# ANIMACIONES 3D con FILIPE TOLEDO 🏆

Entonces, lo que te propongo es hacer un método straight ahead,
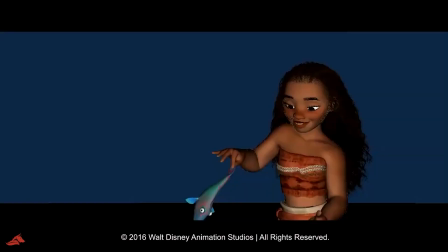[4:11]
hacia adelante de animación. cada dos o tres fotogramas ir creando poses de tu personaje y que vayan llevando el movimiento que fluyan hay que buscar ese fluir de movimientos que hace que
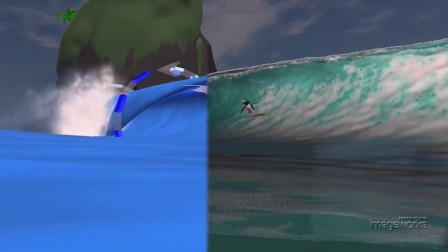[4:22]
la animación sea natural una vez que tienes eso bueno es
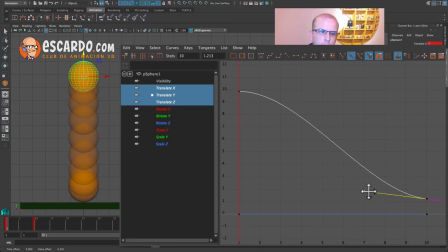[4:26]
bueno pasar a splines las splines son las curvas que utilizamos en animación en el editor de curvas todos los programas 3d blender maya 3d max todos utilizan ese mismo formato de trabajo en las curvas para pasar a splines ahí puedes ajustar el timing otro de los principios de animación que hemos visto tienes
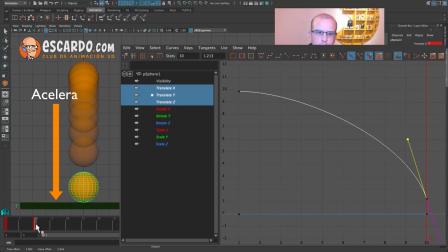[4:44]
que ajustar el tiempo de la animación a veces hay acciones que te pueden quedar un poquito más lentas o que se sienten que están por debajo del agua cuando deberían estar por encima del agua ¿no? asentiendo la gravedad y todo bueno, ese trabajo hay que hacerlo a través del timing, ajuste de tiempos hay que trabajar también con la acción superpuesta o sea que cuando el personaje realiza un movimiento,
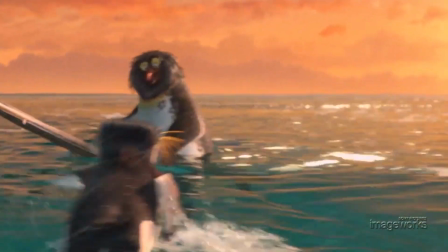[5:05]
piensa Por ejemplo, qué llega primero, qué llega después y todo eso cómo confluye en la finalización del movimiento. Asimismo, ten presente desde entrada un buen staging de la toma. ¿Qué es el staging? El staging es buscar un buen ángulo de cámara para mostrar la acción. En el caso de Surf Up de esta película te voy a contar algo que está genial.
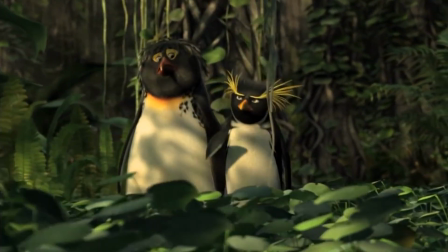[5:26]
Esta película se hizo con cámara en vivo, o sea, se tomó a un camarógrafo,
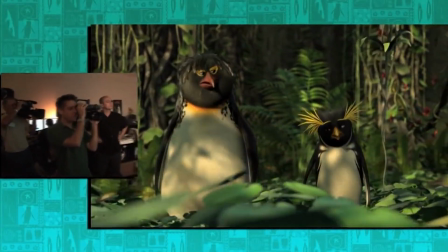[5:32]
Se le puso una cámara e iba filmando la animación que ya estaba hecha.
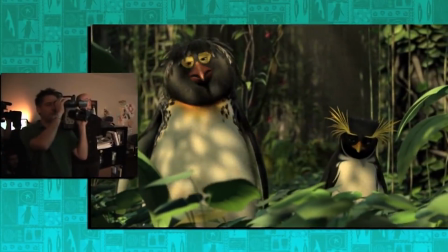[5:38]
O sea, se capturó el movimiento del camarógrafo moviéndose. Entonces es muy natural los movimientos de cámara. La idea es crear un documental, algo que se sienta vivo, y la cámara en movimiento es parte de ello.
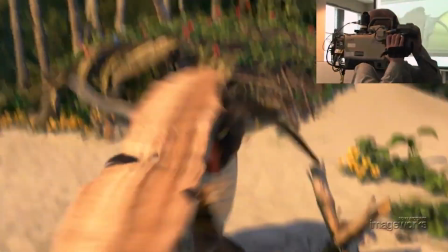[5:51]
Así que el staging, en este caso utilizando cámaras en movimiento natural, es muy interesante. El control del staging a veces es más difícil en este tipo de animación donde la cámara se mueve mucho, pero es una característica que luce muy bien en esta película. Como puedes ver, se puede aprender mucho de un campeón de surf y por qué no de tus propios movimientos. Analiza las acciones, ten todo esto muy presente para cuando vayas a crear animación de calidad. Recuerda, si quieres dar un paso más en lo que es tu animación, puedes hacer el diplomado de Animation Gym,
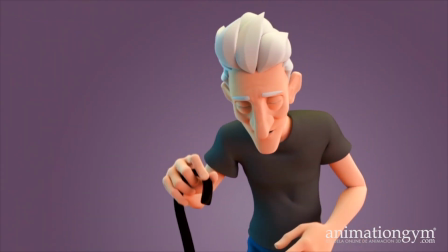[6:23]
un año intensivo donde animadores profesionales de grandes estudios guían tu trabajo paso a paso es un año para graduarte como animador profesional 3D, te invito en Animation Gym están los cursos y por supuesto, sígueme aquí en el club de la animación, te dejo otros videos para aquí para que puedas ver, seguirnos y darnos un like y comentar todo lo vas a encontrar en la descripción de este video,
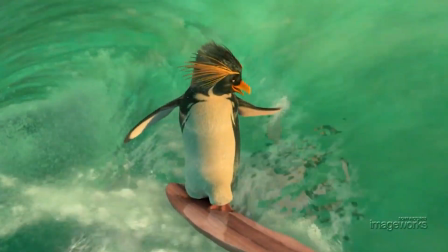[6:46]
nos vemos hacia el infinito y más allá